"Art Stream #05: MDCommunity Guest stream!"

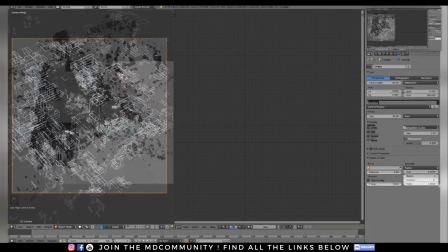[35:04]
looking thing and you want it to look a little bit larger you can increase the focal length which generally people you know when you think about focal length most people just think about zooming in or out but it actually affects the way your image looks quite a lot so you can test this
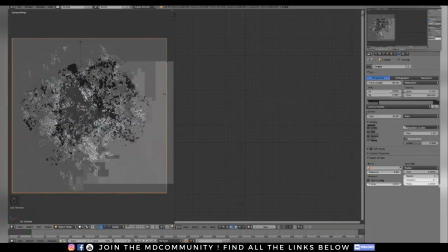[35:19]
really simply you can make a cube in blender cinema 4d whatever you use and then create a camera and then have let's say the cube fill about half of the area of your render and then go from one end of the spectrum of focal length so really low ones like 18 or you
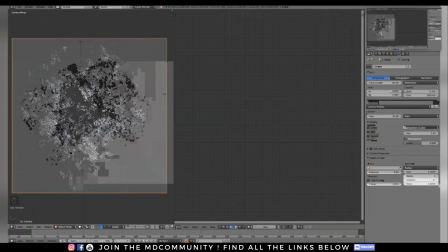[35:36]
know if you want to go fisheye even 10 12 something like that to super zoomed in stuff like 2 3 500 millimeters and try to keep that cube the same size in your viewport and you'll see that the higher you go up in focal length the more your lines will start the image
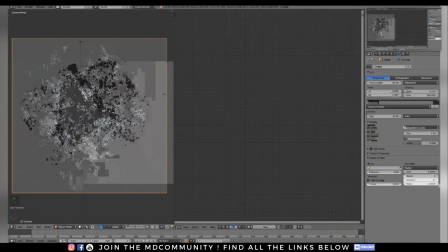[35:51]
flattens a little bit and that really makes a huge huge difference to what what a straightening out a little bit image looks like so for this one for example and i'll try and show you uh practically so if you do a lot of these motion graph motion graphics tech techy type of things
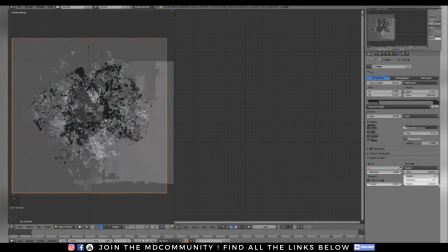[36:08]
then i found that longer lenses so more zoomed in focal lengths
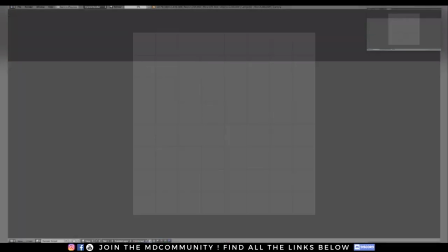[36:12]
tend to work a little bit better for this type of this type of thing so let's run a very quick render and see how quickly this does it.
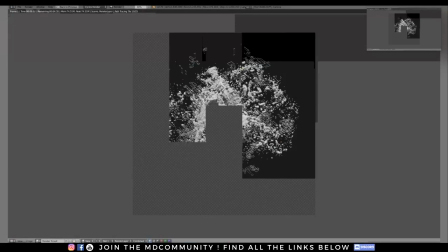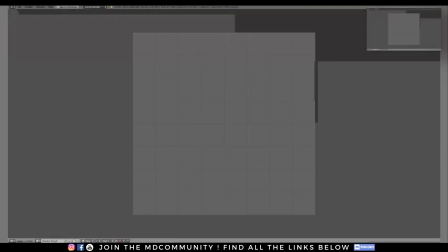[36:26]
So this is at 85 millimeters and if I'm gonna do the same thing now just to prove my point that something extreme like 18
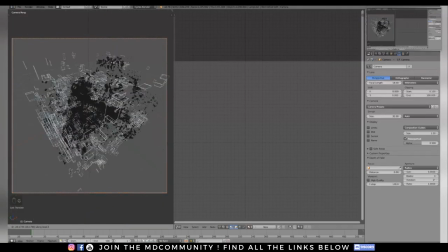[36:35]
millimeters I'm normally gonna have to zoom in but you'll see how everything gets distorted and whenever I'm explaining this in the classroom is
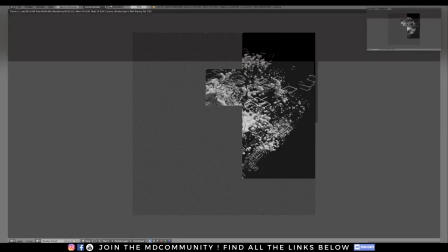[36:44]
50 millimeters is called you know they somewhat look at the standard it's close to what we see as human beings.
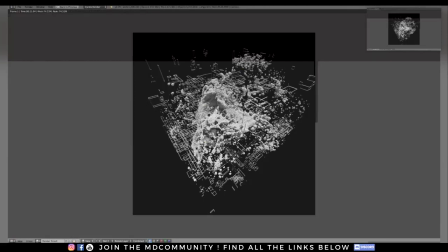[36:51]
Anything above that is a tele-focus, a tele, wow I can't think of the word, anyway, is more zoomed in and anything smaller than that is wider, is a wide-angle lens which is commonly referred to.
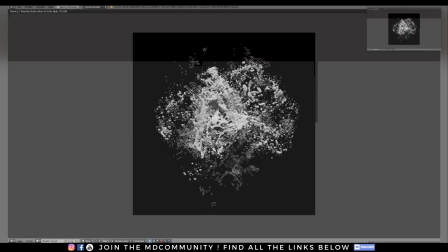[37:07]
So if you look at the difference it's exactly the same scene but just having a different camera and different focal length makes a huge difference so this feels really weird and awkward also I didn't frame it perfectly so there's that but just the way this looks it feels very unfocused there's the the
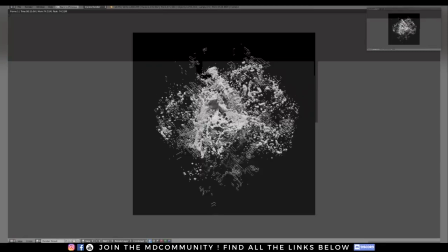[37:24]
lines are going all over the place and it doesn't feel quite correct and then when you look at something with a longer lens now all of a sudden this feels a lot bigger it feels a lot sturdier um it's got a lot more weight to it for some reason so think about that
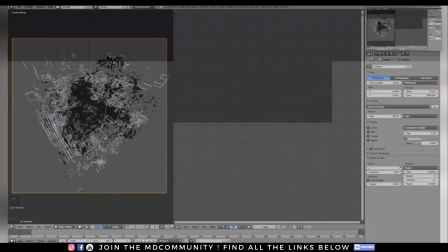[37:37]
stuff uh um yeah just think about that stuff in future when you're doing these things is that camera work is really
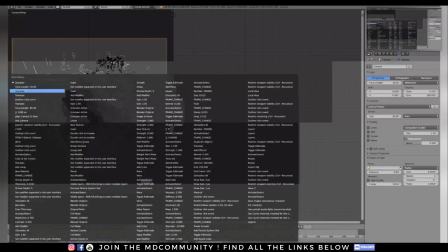[37:45]
really important so i'm just going to go back to my focal length here and
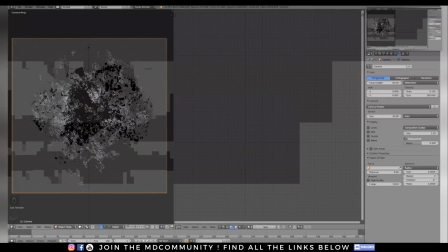[37:53]
let's see what else we can do
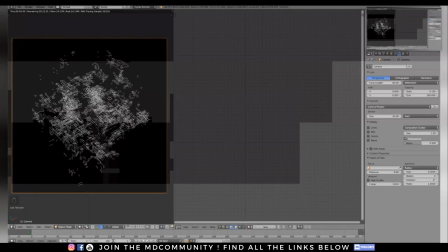[38:00]
so um we can't see the particles in this one because i've turned them off i've only turned them on at a better time but i am going to change it to a
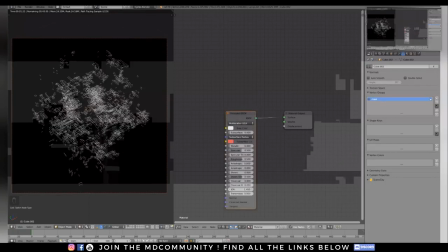[38:10]
principled shader so the The principal shader in Blender is basically like any other shader in most other applications.
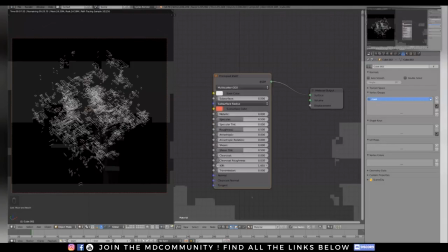[38:18]
It's got all the different things. It's a PBR shader and it works quite well. So I'm just going to keep this very, very simple, but I just want to show you very quickly the workflow that I usually do,
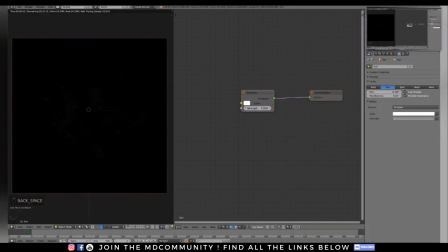[38:28]
bring the sun up a little bit, and then get into showing you some compositing afterwards as well.
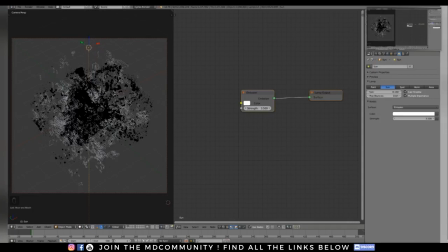[38:39]
So, I think I need to move my camera just a little bit as well, something like this maybe. And let's see if we can introduce some depth of field because everybody loves that.